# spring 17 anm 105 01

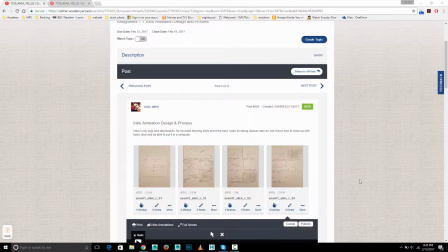Hey, so I'm going to start with Cody. Um, let's take a look.
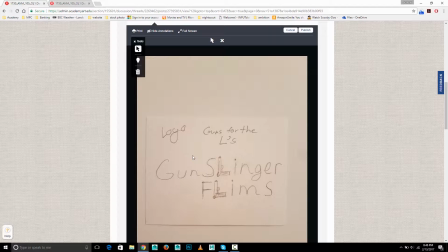So here's the logo, and I see you've got the two guns for the L's, which I think is a good idea. It reminds me a little bit of the Sopranos logo, which had a similar idea, but this is good.
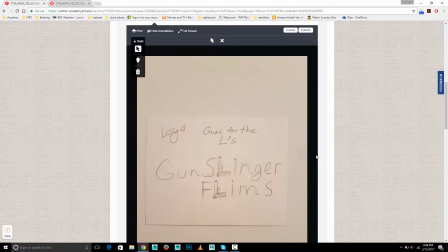What I would say is that for a logo design, you need to spend more time and effort on the drawing. In particular, the lettering should look like the actual lettering's going to look like, and I don't.
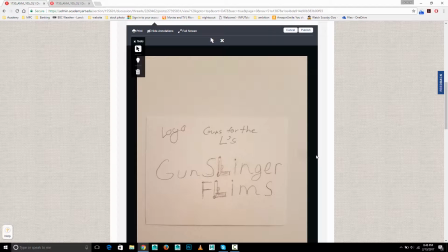This looks very kind of hand scrawled, rather than kind of finely tuned in, lettering of what you want the font to look like. For example, it's probably not going to be that thin, um, and so forth. So yeah, just really putting more time into that drawing would be good.
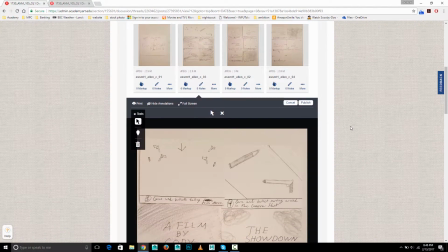Um, Here's the first storyboard examples. The guns and bullets falling, that looks good.
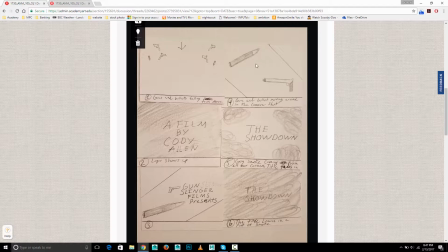Here it says the gun and bullets moving around in the camera shot. You'll want to be more specific, like moving around how. Are they spinning? Are they moving from left to right? You can draw arrows to indicate what they might be doing.
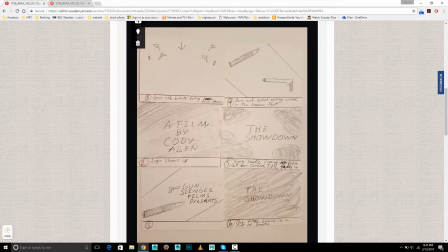Um, the logo shows up. And then again, with the thing in the logo and the title, don't just write it, draw it the way it should look and the way it will look, and think about sort of centering it better. I'm imagining it'll be centered here. Gunsmoke comes in from the four corners. That's a good idea.
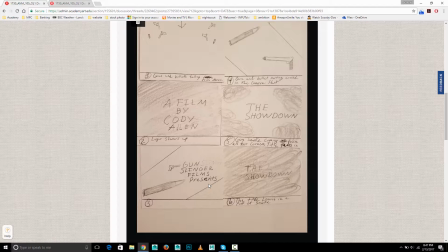Um, yeah, Gunslinger Films Presents shows up, and we have another gun here. I'm not sure if these enter or just show up. Be worth deciding that one way or the other. And then the title leaves in a puff of smoke.
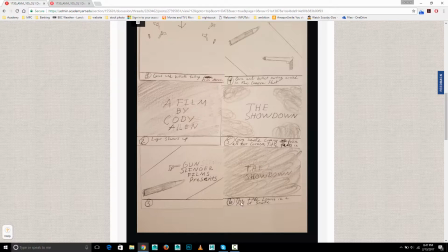I guess that means that the smoke covers up the title, I'm guessing. Okay.
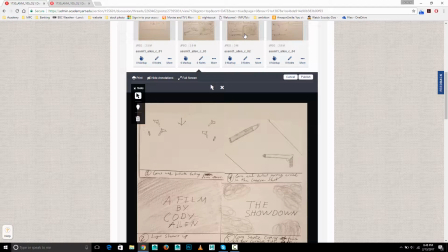Next one.
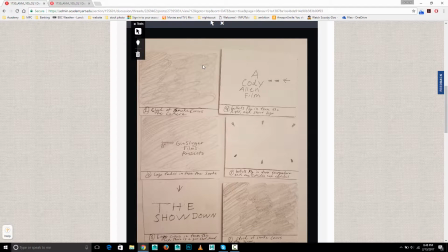You've got it's full of smoke, and the logo fades in.
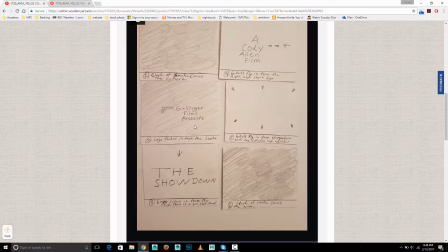Um, from the smoke, which I'm guessing means the smoke clears. And logo comes in from the top, and there's a gunshot sound. Bullets fly in from the right, and the logo shows.
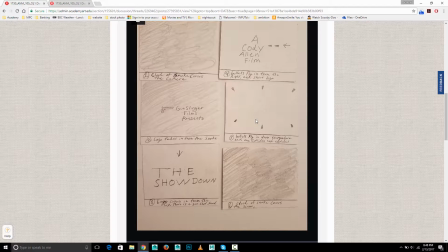Bullets fly in from everywhere. Each one collides and explodes. Cloud of smoke covers the scene. So there's a lot going on. I think this one might be hard because if the bullets moving very fast and they're very small, they might just be a little hard to see.
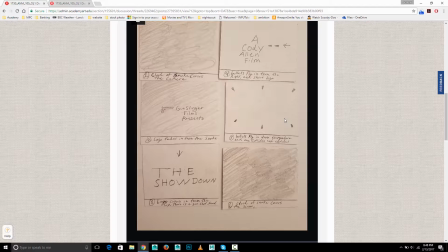So, I mean, it could still work, but either the bullets would have to move relatively slowly or they'd have to be bigger than normal for that to work well.
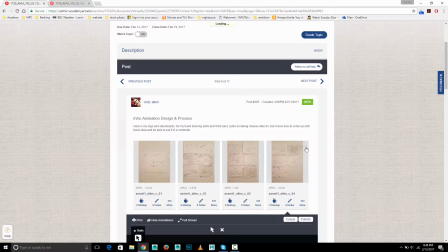Um, and finally, this one.
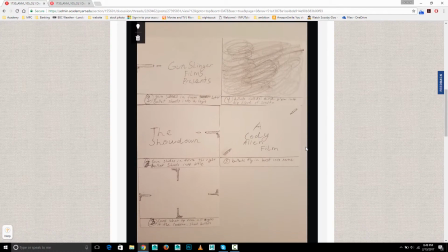Gun slides in from left, bullet shoots into a logo. 2. Gun slides in from the right, and bullet shoots into the title. Guns show up from all angles, and the camera shoot bullets.
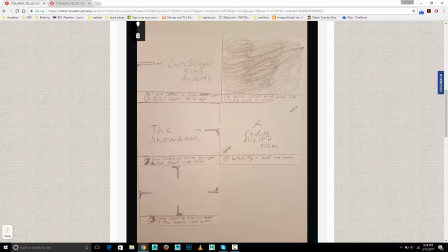And then bullets collide and blow a big cloud of smoke, and then bullets fly in, burst into name. So I think, yeah, this suffers from the same kind of being able to see fast moving small bullets and really have them look like much.
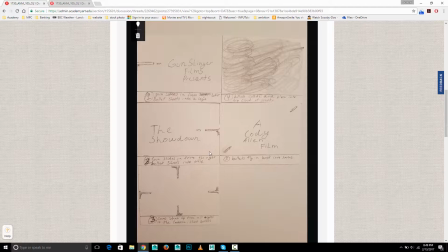So, you know, it's all doable, but I think that's a little harder.
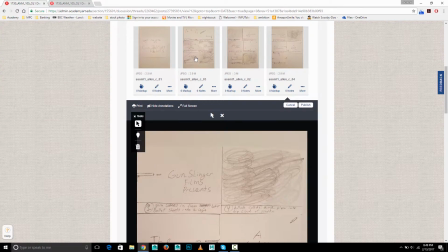Let's go back to that first one. Did I look at that in the right order? You know what?
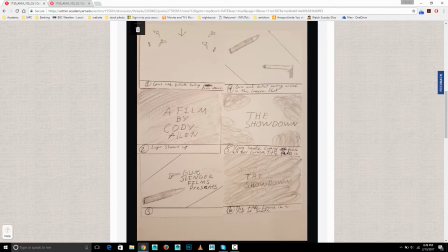I did not look at that in the right order that first time. So let's go over this again. Guns and bullets falling. Logo shows up. Gunslinger Film presents.